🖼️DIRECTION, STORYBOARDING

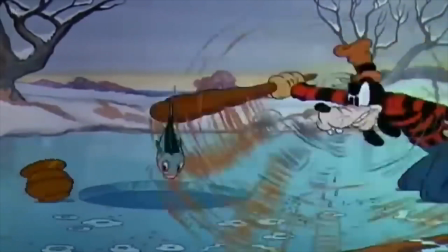257s
Over-exaggeration is used in a comedic way here, and also puts emphasis on some important moments, and simply in the name of entertainment and dynamicism.
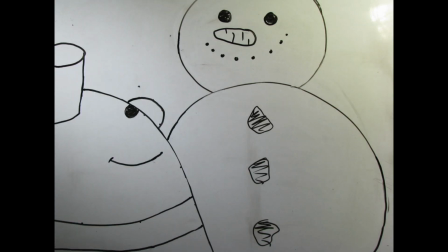266s
This type of shot is called over-the-shoulder shot. It's recognized by a character or an item very close to the camera, so it looks like they cut a piece of the film track. It is often used in dialogues, and the camera is behind the back of one of the characters.
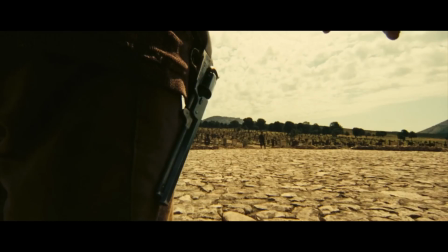280s
This is another cut shot from the end of the movie. The most famous cut shots are found in cowboy films.
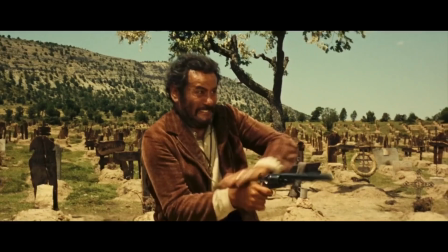It is important to make the audience relate to the characters, and that is why we often choose to show the story from their perspective.
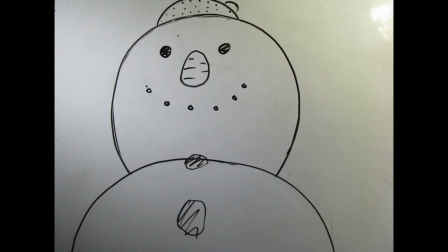300s
This is called a point-of-view shot. Here we are seeing with the snowman's eyes. Low-angle shot means that the camera is looking upwards from a low position. Just like in this scene, this makes the character look bigger than normal, more powerful.
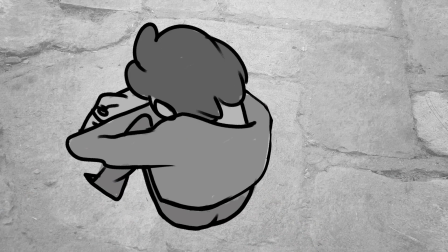313s
In film direction, a high-angle shot is also used when we look at a character from above. This makes them look short, weak, and smaller than the world surrounding them. In movies, a normal cut is often used when we simply transition from one shot to another. However, it is always interesting to add a few transitions. It's a more creative and interesting way of moving to the next scene, and here's an example of how to do that.
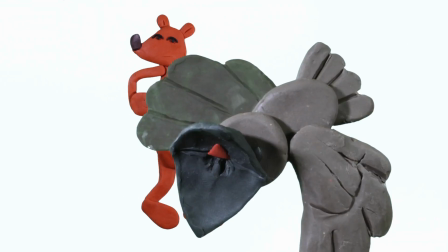337s
This is a shot from my film Cat and Rat. The bird covers the frame, and when we see the next scene, here's another transition. Go check out the movie in the description, you will see more transitions there.
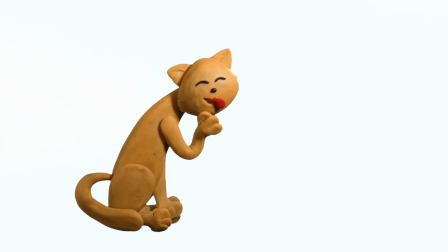352s
This type of shot, also from Cat and Rat, is called a detail shot. We can only see part of the body or an object from very close vicinity.
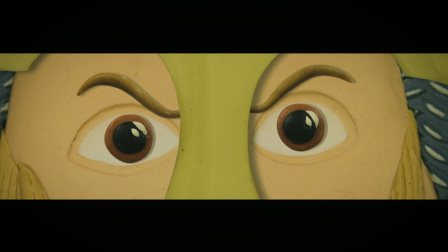360s
Oftentimes, when a scene is particularly tense, we will only see a character's eyes, or maybe a fist.
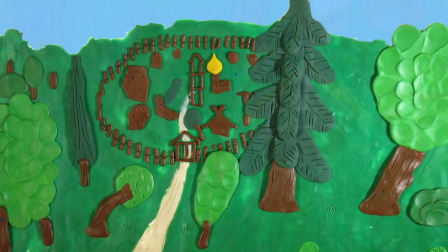368s
Zoom in and zoom out are usually used when we are introducing the viewers into a particular space,
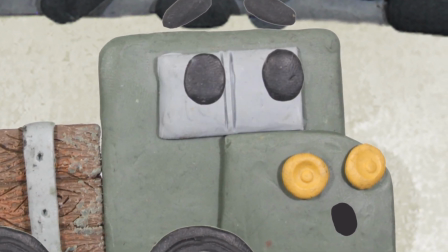374s
or if we want to turn their attention to someone's internal moments. Before you make the final storyboard, you should make a draft of it. It's used for planning.
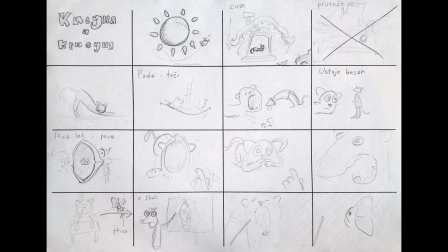385s
You don't have to make drawings look pretty, and the characters can also just be stickmen. The table you're going to use should be on the ordinary piece of paper, with 16 fields, split with 3 lines by length and 3 lines by width.
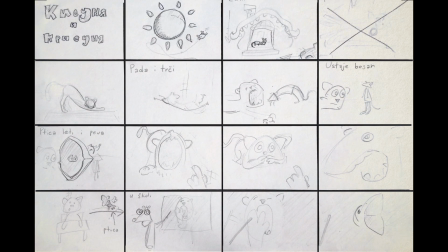399s
Draw the lines with an ink pen, and the rest using an ordinary pencil, so you can always change and edit the drawings for text.
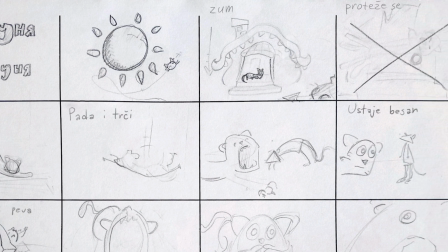404s
For now, this is only readable for a director, because it does not contain enough explanation for every detail. You can find the first draft of the Cat and the Rat storyboard in the link in the description. This is a storyboard for the film The Vicious Snowman. I have not made the final draft of the storyboard for this one. This is because the film is very simple, with no dialogue or narration. Also, it was a solo project, so the storyboards didn't have to be readable to anyone else. You can find it in the description as well. Once you've planned out all the scenes in the first draft, you can start working on the final storyboard.
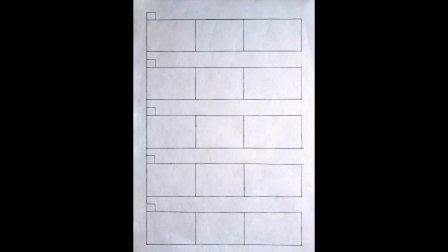435s
Draw a table like this, or download a template from the description and print out 10 copies.
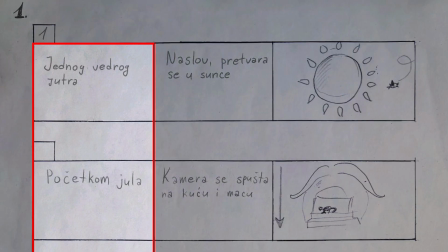440s
Like I've said before, write the lines that are going to be heard in the movie in the first field.
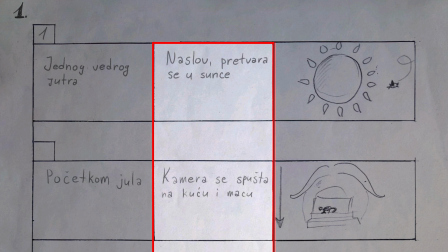445s
Those are narrations and dialogue. In the second, write a detailed explanation of the actions in the shot, and draw the shot in the third of the field.
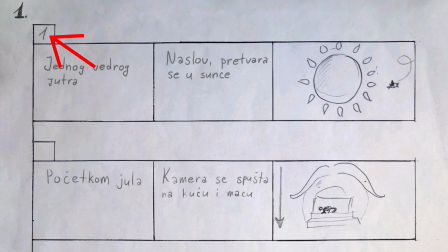452s
Number each page of the storyboard.
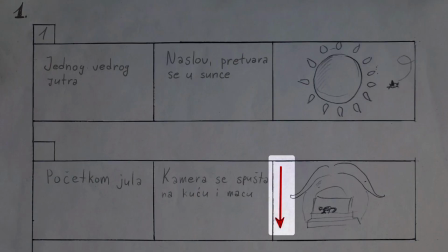458s
In the fields with drawings, you can use arrows that show the movement of the characters and the camera. When we are making a movie as a team, it is important for the storyboard to be legible without additional explanations from the director. Your task is to watch the movies from the description. Try to find more solutions and shot types from this table. You can do that with our animated films on YouTube as well. Watch and read the storyboard of the film Cat and Rat. You can find the storyboard for my film in the description as well. This should be put in order. I probably don't need to tell you that your last task is making your own storyboard.